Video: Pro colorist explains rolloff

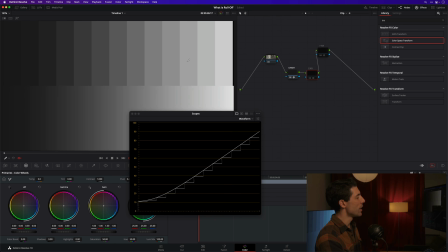497s
You can even see up here visually, I'm flattening things out. I'm flattening out the contrast or the distance between these patches in the upper section of the tone scale.
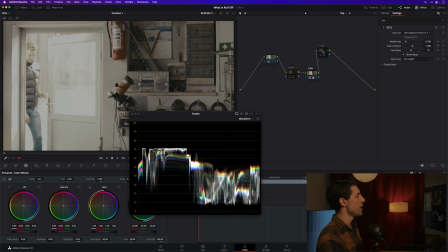507s
And if I go back to my image here with everything flipped back on,
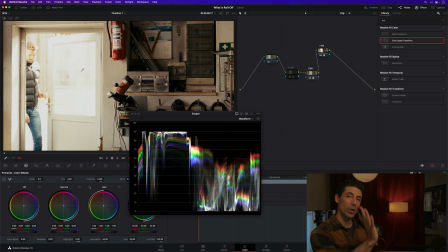512s
you can see that even though I'm increasing the overall kind of brightness in that area as my mid-scale contrast is increasing,
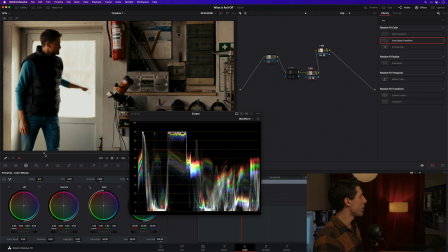520s
I'm getting what I would call a flatter or a matter reproduction of my highlights. It doesn't have as much ping to it. It's more of a creamy highlight, especially if I were to go in and adjust my exposure using offset
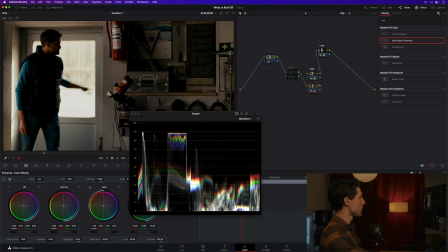536s
for this image and start to bring that in a little bit like so.
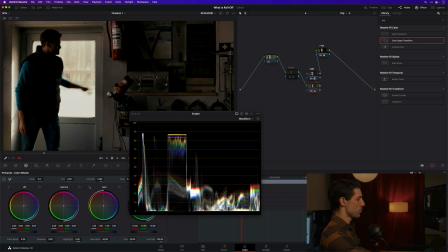541s
You can see that that highlight is really flatter in nature than it was a moment ago.
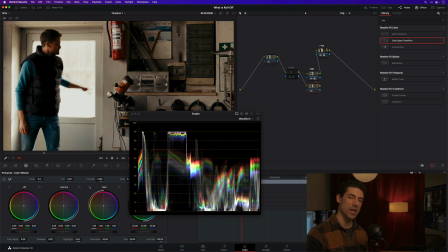546s
So that's really the other form of roll-off that I wanted to emphasize, is that in addition to being imparted on a technical basis, which is often necessary for fitting dynamic range of scene into dynamic range of display, we can also have creative roll-off that we introduce using something like a LUT, or we could even do this by hand if we wanted to.
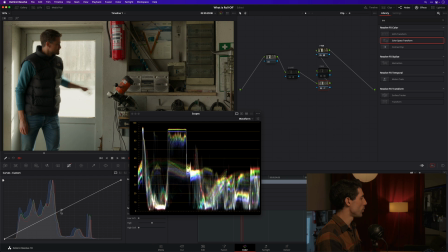565s
I could go to my custom curves, pin some kind of control point and say, hey, below this, don't move my contrast.
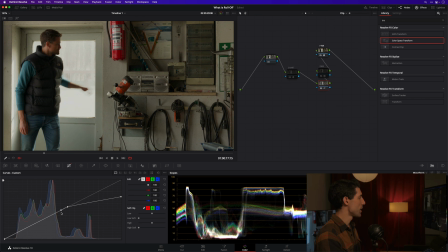571s
But above this, I want to roll things off like so. I'm just going to add another control point to keep everything below here nice and pinned. Let's try something like this. You can see I'm getting that sort of familiar rolled off shape, and I'm going quite far with it at the moment, but
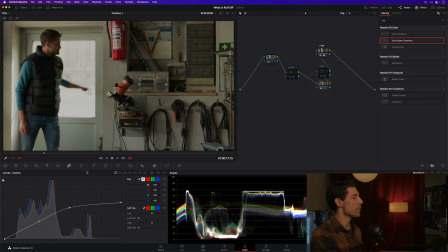589s
this would be a more extreme example of preferential roll-off. Maybe I want that really creamy, flat, matte reproduction in my highlights, and if I did, this would be a great option. I could also do the same thing down in the bottom end. Again, I'm going to go kind of extreme here, but I'm going to pick up the very bottom,
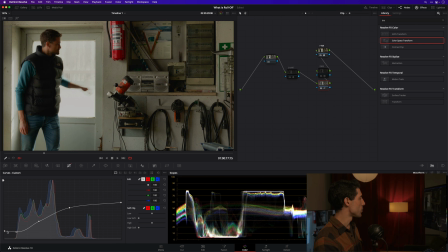605s
and I'm going to add a control point that's going to keep this mid segment of my curve at the original slope that it had before I started doing anything at all. But down here in the bottom, I'm flattening out my shadows and merging them closer together.
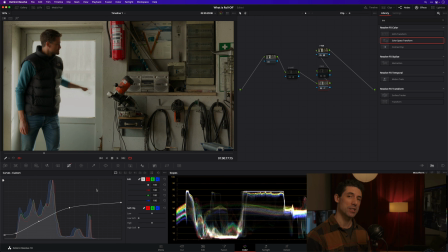623s
So this would be a very extreme, but hopefully very clear example of preferential or creative roll-off that you can impart either using your tools right within Resolve or by using something like my Kodak 2383 LUT. So those are the two forms that roll-off can come in, and most importantly,
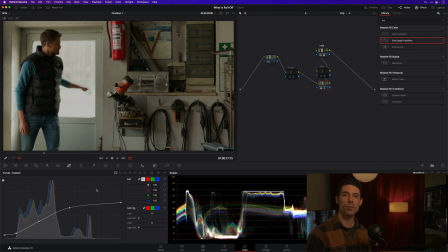639s
I hope we've got a better understanding of what exactly we mean when we say roll-off and why it's important and why we really can't do without it when we are color grading. There are just far too many instances where we want to flatten out contrast in the bottom or the top of our image,
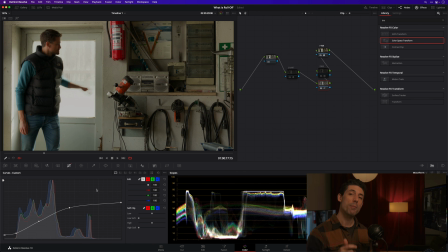654s
either for technical or for creative reasons, but we want to maintain strong mid-scale contrast. And just as a closing note, I'll point out that maintaining that strong mid-scale contrast while flattening out or reducing contrast and preserving detail in the very bottom and top of the image,
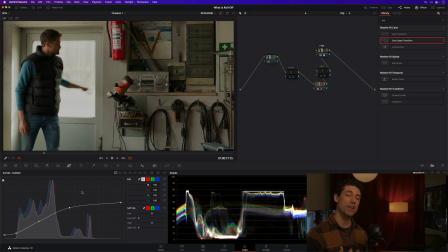673s
that's one thing that film does really, really well. That's one of the main things that we respond to and want to get when we say we are going for a filmic look, is that strong, eye-catching mid-scale contrast paired with a retention of highlights and shadows
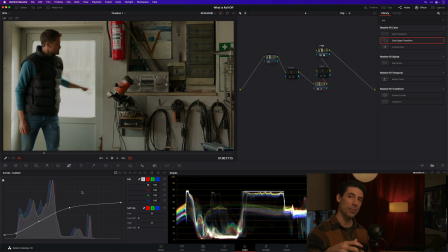688s
as we approach the bottom or the top of our dynamic range of our display. So I hope that arms you with some clearer concepts, some clearer ideas of what roll-off is, the different forms that it can come in, and it helps you to be a little bit clearer on roll-off and its application in your upcoming color grades. If you enjoyed this video, if you enjoy videos about color grading in general, make sure you subscribe. We've got lots of great content coming out here on the channel all the time, like I talked about, and you want to make sure you don't miss it. So turn on your subscribe, turn on your notifications, and I'll see you here on the channel very soon.